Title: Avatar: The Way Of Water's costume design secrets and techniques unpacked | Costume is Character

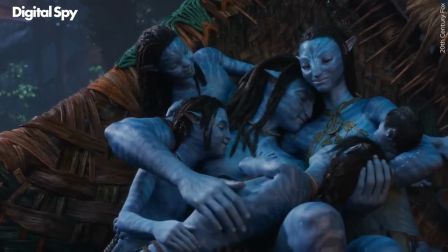0s
In this episode of Costume as Character, I spoke with Deborah L. Scott about her work on Avatar, The Way of Water. We talked about practical and CGI costume design, nudity, and how being underwater changes basically everything. If you want more Costume as Character videos, don't forget to subscribe.
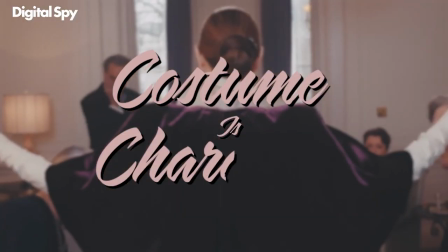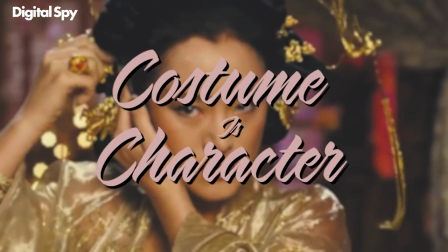It's actually quite interesting that we're almost that we're doing a video about this film because so much of what we talk about is how costume influences character, and obviously a lot of that comes down to the actors wearing the costumes
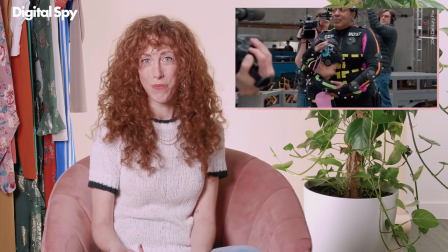42s
which obviously wasn't really happening in this film however there's actually moments where the actors did get to wear the costumes and uh deborah told us a really interesting story particularly about sam worthington and a mesh sort of tutu for the most part when actors came in if the designs weren't completed they were they were on there very much on their way to getting there so
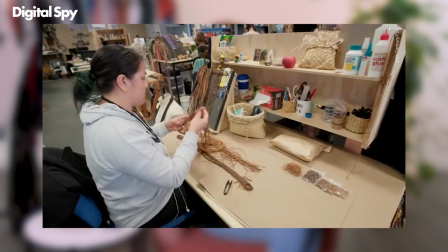63s
jim would show them and i would show them i'd show them samples of things that we were making and they got a real education said kate in particular um and she was new to the process and the kids were new to the process the kids it was amazing to me that the kids
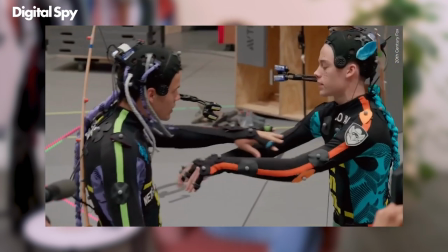77s
could put all that stuff on right i mean those kids never worked with a head rake they didn't even understand the concept so there was a little bit of rehearsal time and for most of them i mean dry and wet also on on dry land it was very important. We had two days where we took all the children, dressed them in loincloths, you know, so that they could run around and jump over things and do, you know, all the things they needed to do so that they could sort of, as an actor, innately, because they weren't going to be able to wear the costumes fully for character, as you know. When working with CGI costume design, One of the things that we've talked about in past videos, particularly with Moon Knight,
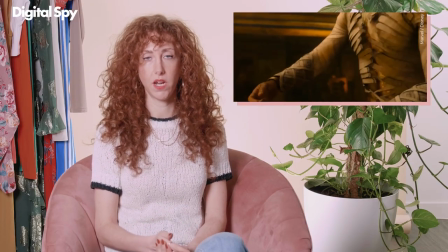124s
is a sort of savviness on the part of audiences when it comes to the way costumes look on screen.
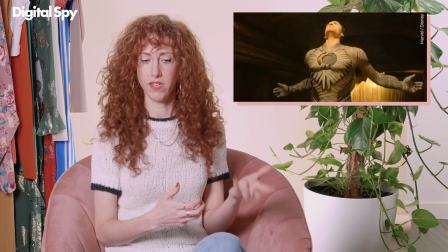130s
Now we talked about the criticisms, I think we mentioned in the previous video, the Thor helmet,
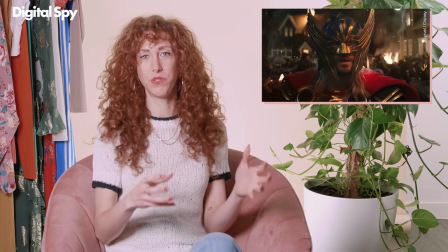136s
as an example of when bad costume CGI is really glaringly obvious. now with avatar the way of water uh deborah was very keen to make sure that everything looked as grounded and real as it could be
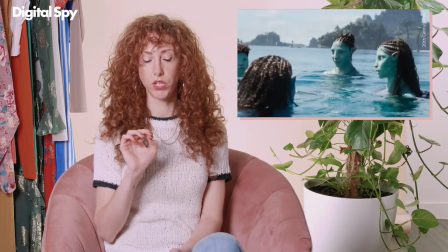150s
given that they were working within a cgi media one of the ways in which that really comes through is with the use of color now color signifies things for
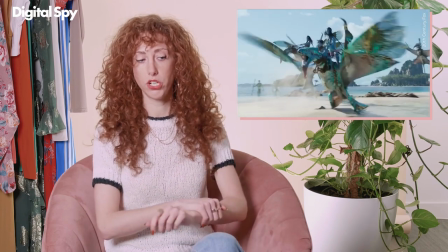158s
audiences in in any film um and particularly with avatar the way of water you have it distinguishing the two sort of navi uh tribes
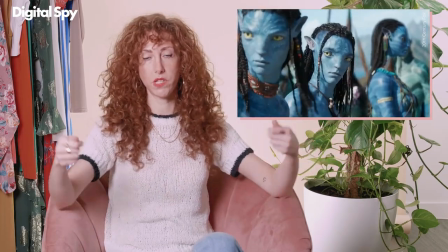167s
you've got the the forest people and the water people and the way that they use color and material differs because they live in different environments. She mentioned to me that one of the kind of color palettes she was inspired by was a sunset and Deborah mentioned that she could have tweaked them but decided not to. So we did a tremendous amount of studies with color and you can find this on the internet practically when you go to depth how color what colors and how colors change.
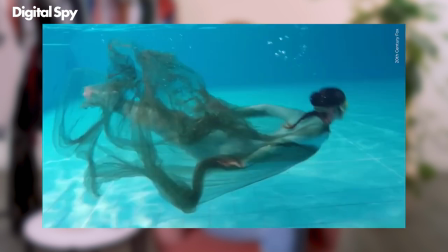194s
Right.